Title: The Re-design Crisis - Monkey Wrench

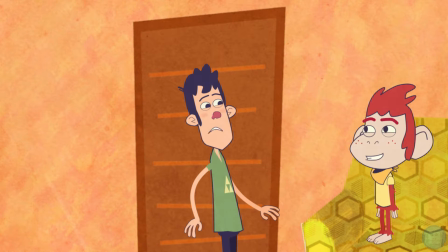Timmy? Timmy? Ah! Not you too! You're right.
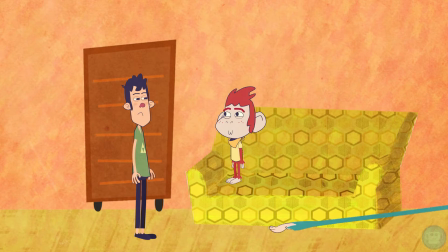It seems we've been redesigned. What's going on? I heard you screaming from the other side of the building.
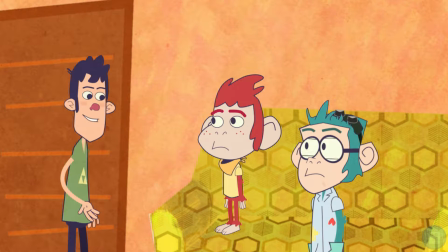Look at us, Bill! We've been redesigned. It's all the animator's fault.
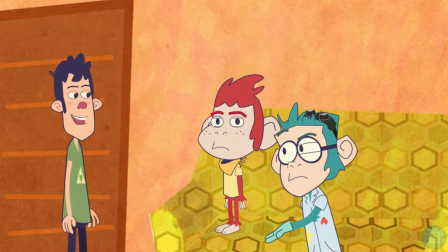What? No, you're being ridiculous! It's not just us. He's redesigned the backgrounds too.
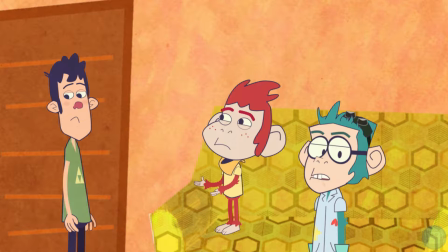What is he plotting? I don't know. Maybe he had a good reason to change us. And besides, it's not so bad. I'm 2D now. And look at my cool new digs.
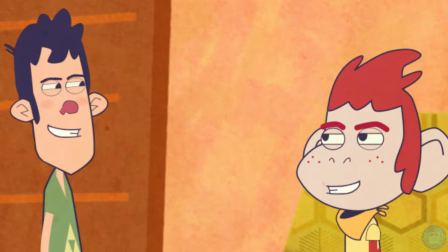Cool, huh? Hmm, and I feel taller. Do I look taller? Eh, a little.
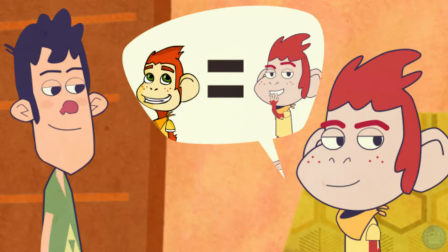Your forehead is bigger too. Hmm, maybe Timmy is on to something.
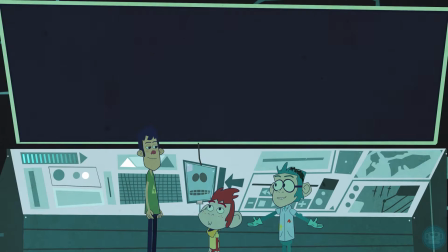Let's go to my newest invention, the Explainer 3000! Not another one.
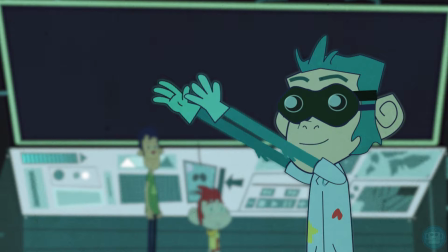This one won't blow up. I promise. Well, I hope.
Loading Character Design Files Good character design is essential in animation.
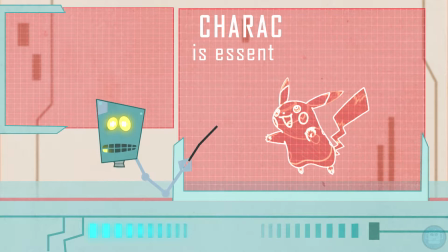The viewer should be able to recognize a character just by looking at his silhouette. If all your characters look the same with silhouette, you should go back to the drawing board.
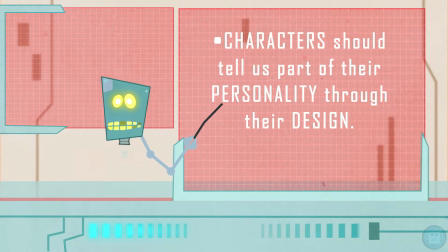Good character design lets us know many things about the character before he even utters a single word. Let's take Bill, for example. He wears welding goggles and gloves, which tells us he's good with soldering and machines.
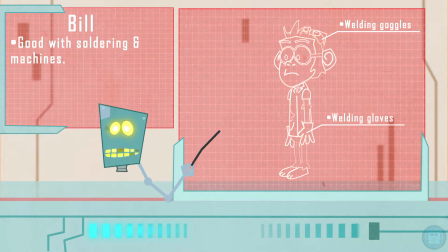I mean, he built me, and I'm fabulous! He also wears glasses, a lab coat, and has a prominent forehead, which gives us the impression that he could be a scientist and a very smart monkey.
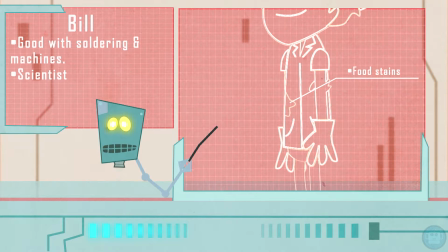If we look closer at his lab coat, we see wrinkles and food stains. This coupled with his messy hair tells us he's not the most organized of scientists.
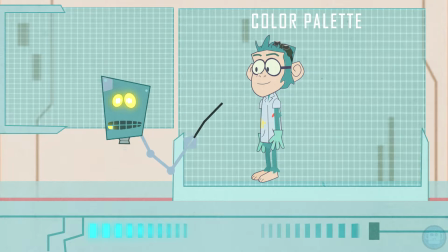Another integral part of character design is the color palette. Bill's palette consists mostly of cool colors like blue, cyan and green, which could mean he's a calm and reserved character.
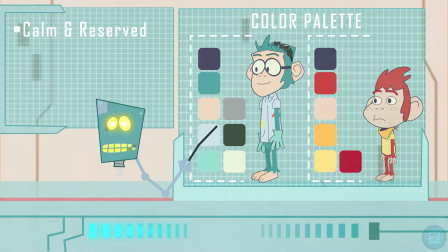Look at the stark differences between Timmy and Bill's palettes. This makes the characters be even more distinguishable from each other and even hint at their dynamic. Timmy's warm color palette is a polar opposite of Bill's. These two are like fire and water.
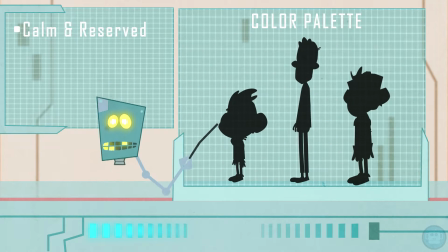And look what happens when we put all the characters in silhouette mode. I bet you were able to recognize who was who.
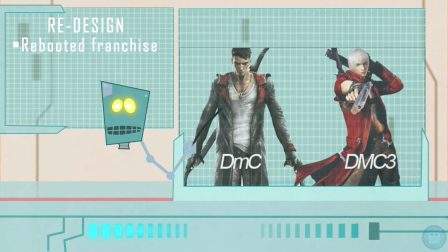A character can be redesigned for many reasons. It could be that his franchise is being rebooted, or perhaps to bring a breath of fresh air to his show.
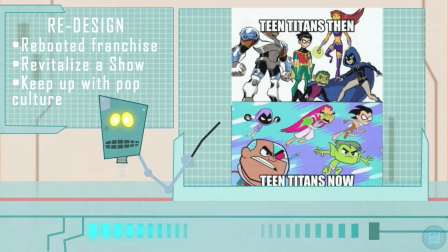Sometimes they are redesigned to keep up with pop culture and the ever-changing art styles.
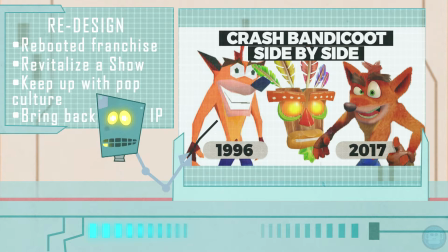And lastly, they are redesigned to bring back an IP from the past and give it a more modern spin. Pun intended. This concludes the presentation. I will see you next time.
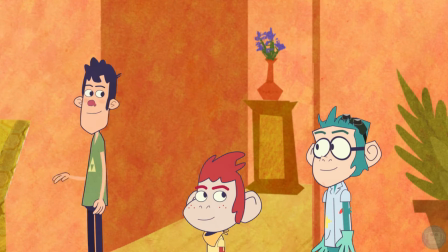Wow, that was very informative, Bill. Good job. I think I understand now.
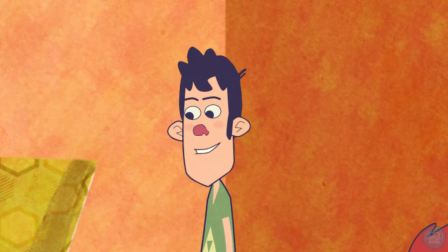The animator only wanted to improve our show. He didn't want to hurt us.
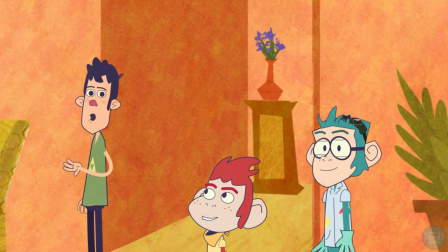Well, let's do it then. It's time for our term of the day. Take it away, Tessa.
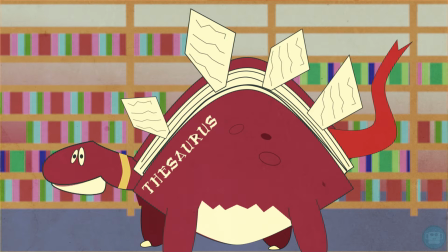Today's animation term is Persistence of Vision.
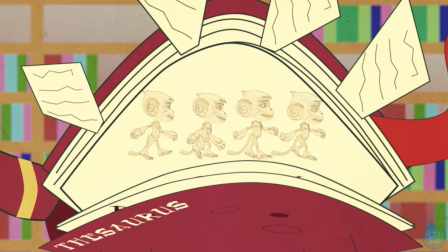It refers to an optical illusion where different images seem to blend into a single one inside the human mind.
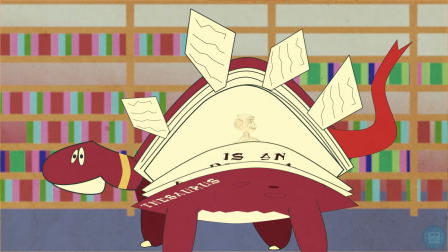This is what makes animation possible.
Thank you Tessa.
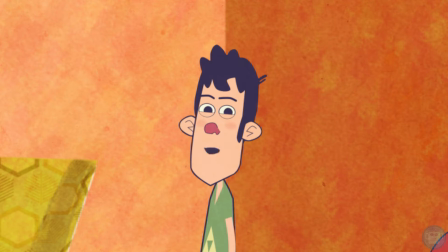Oh, an old timey horn is honking which can only mean one thing. It's time for ancient artifacts.
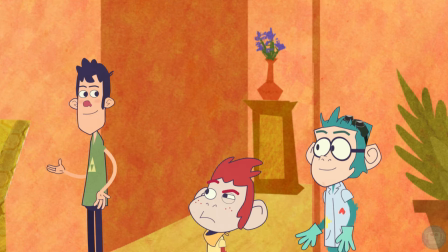Bill, could you do the honors? With pleasure.
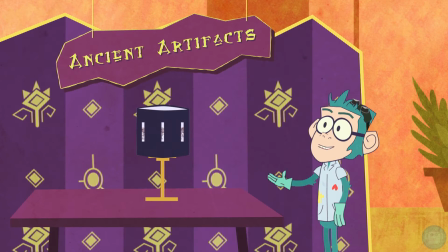Platinose, today's ancient artifact is the Xeotrope, also known as the Wheel of Life.
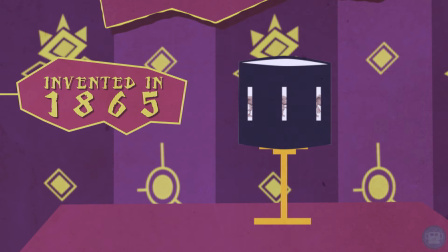This device was invented over a century ago by William NSYNC Lincoln.